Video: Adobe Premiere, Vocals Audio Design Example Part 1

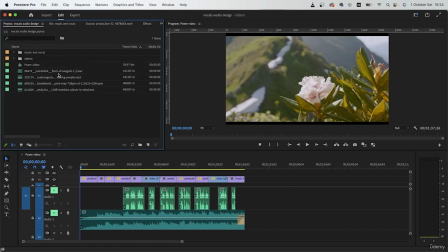(21:09)
Let me just turn this into a list. So we have, there we go, we have a nature audio.
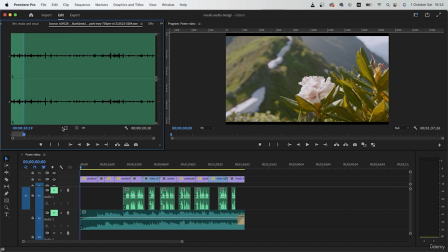(21:19)
I can just grab a tiny bit of it, then put it right underneath. Play this back.
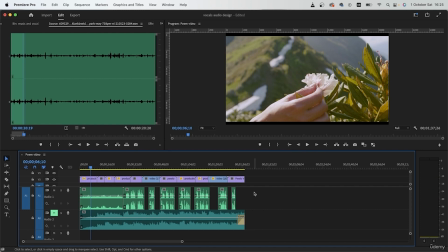(21:33)
So you can see how it helps with the environment that the video is in. Just one audio and now your video is looking a lot better. Let's pair this with the music.
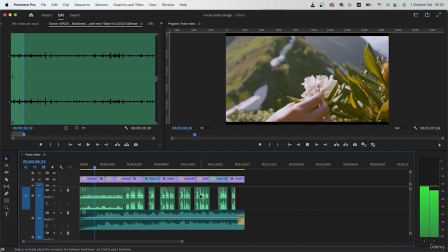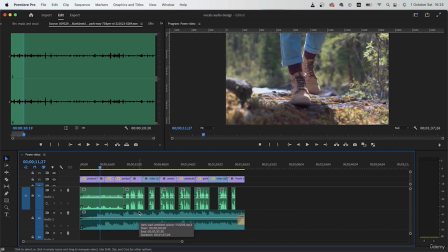(21:58)
So much better. I can continue this onto my second clip because the setting is the same and my subject is still in nature.
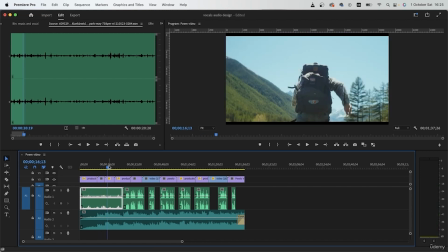(22:07)
My third footage is still of nature.
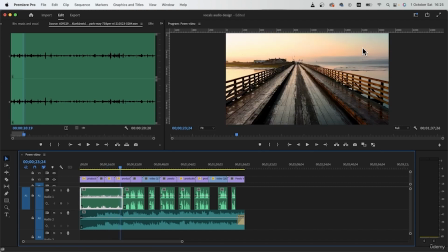(22:11)
I can just keep this going until here because we have no trees and this setting would just sound different.
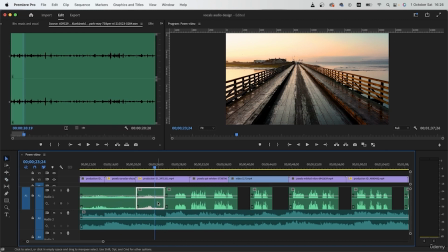(22:22)
Let's just split the audio, delete the extra bits.
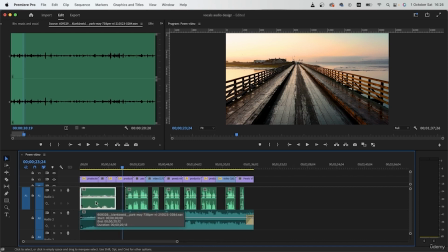(22:27)
And I'm just going to pull this down into a separate audio track. Because like we said in previous lessons, we want every audio to have their own separate track. That way, when I go to the audio track mixer, I will have an easier time adjusting the different volumes.
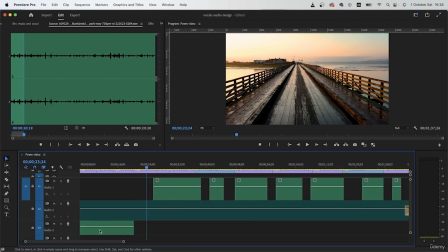(22:47)
So that's my audio, and because it's not a clean audio,
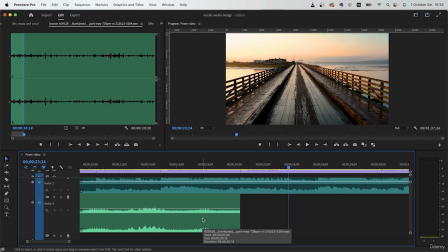(22:51)
meaning that it's mostly background noise, I will have to fade it in and out. So extend it past your current video
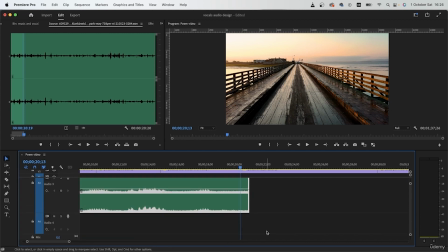(23:02)
so that we have enough space to fade this out. Command-H or Control-H on Windows.
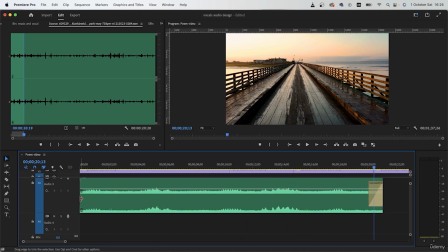(23:09)
We can get rid of the first crossfade.
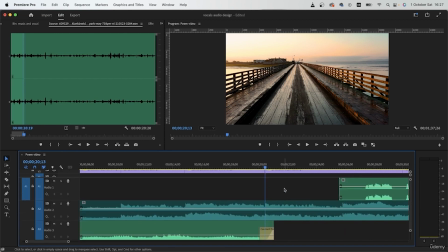(23:12)
Just keep the second one for as long as the next video plays.
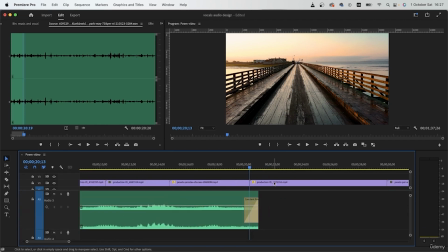(23:19)
So this is where the video begins. Let's see how it sounds.
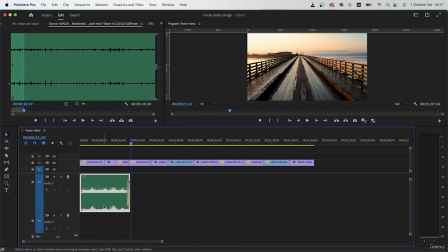(23:26)
Now let's bring the other audios. Just gonna label this real quick.
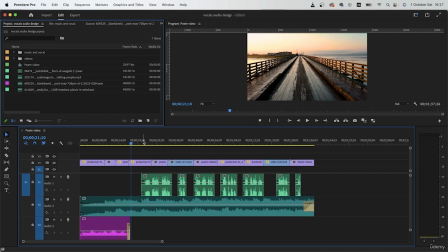(23:31)
Magenta is good. And now let's find my other areas.
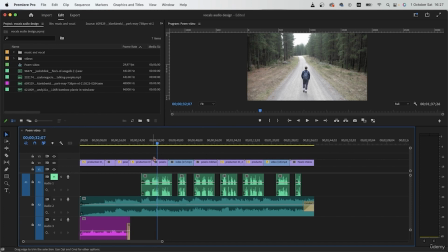(23:36)
I'm gonna mute my audio. So here again we have nature.
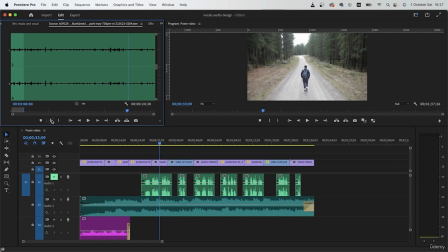(23:41)
So I can just go back to my source and maybe grab a different section. This is a 3-minute long audio track. So it's pretty helpful for me to just grab it and put it in different parts of my video.
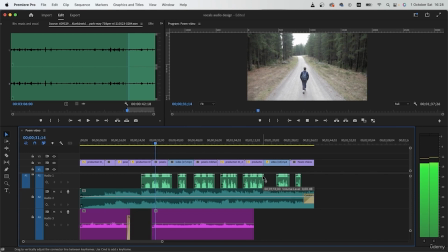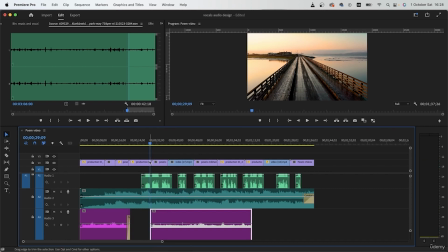(24:02)
Let's extend it here so it begins right before this video ends.
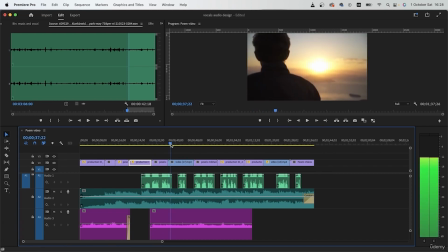(24:08)
Take a look at my next video. We can cut it here because I have a different audio for this scene.
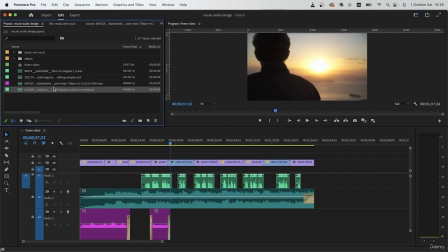(24:18)
Command-H or Control-H. Let's bring my next audio, which is the bamboo plants in the wind.
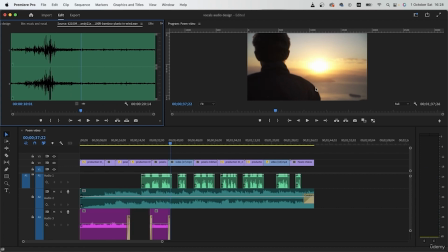(24:28)
So normally in this setting there would be like bamboo plants, weed plants that are just being moved around because of the wind. So this audio is suitable.
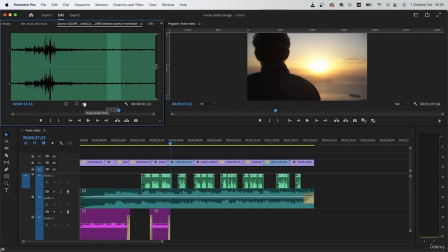(24:40)
I'm gonna grab a tiny bit of it, grab it right here on a different track.
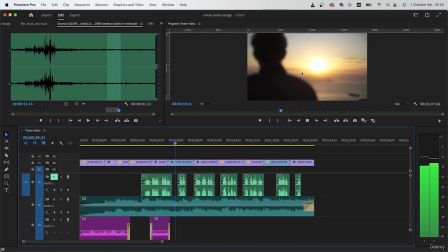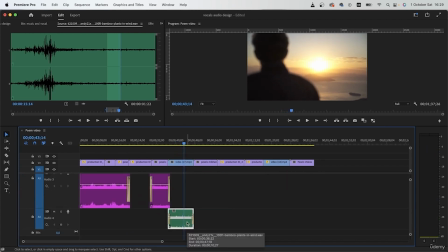(24:58)
Command-H.
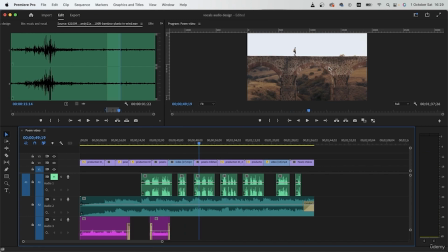(25:00)
Next video, we don't really need a sound effect because it's a drone shot and we're clearly far away from the subject.
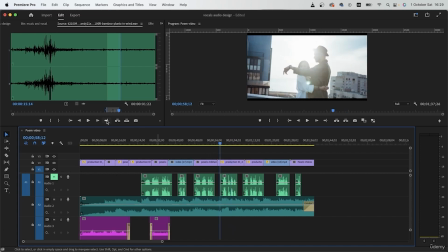(25:10)
next one, we have these two people that I think I can use. Let's see what this is.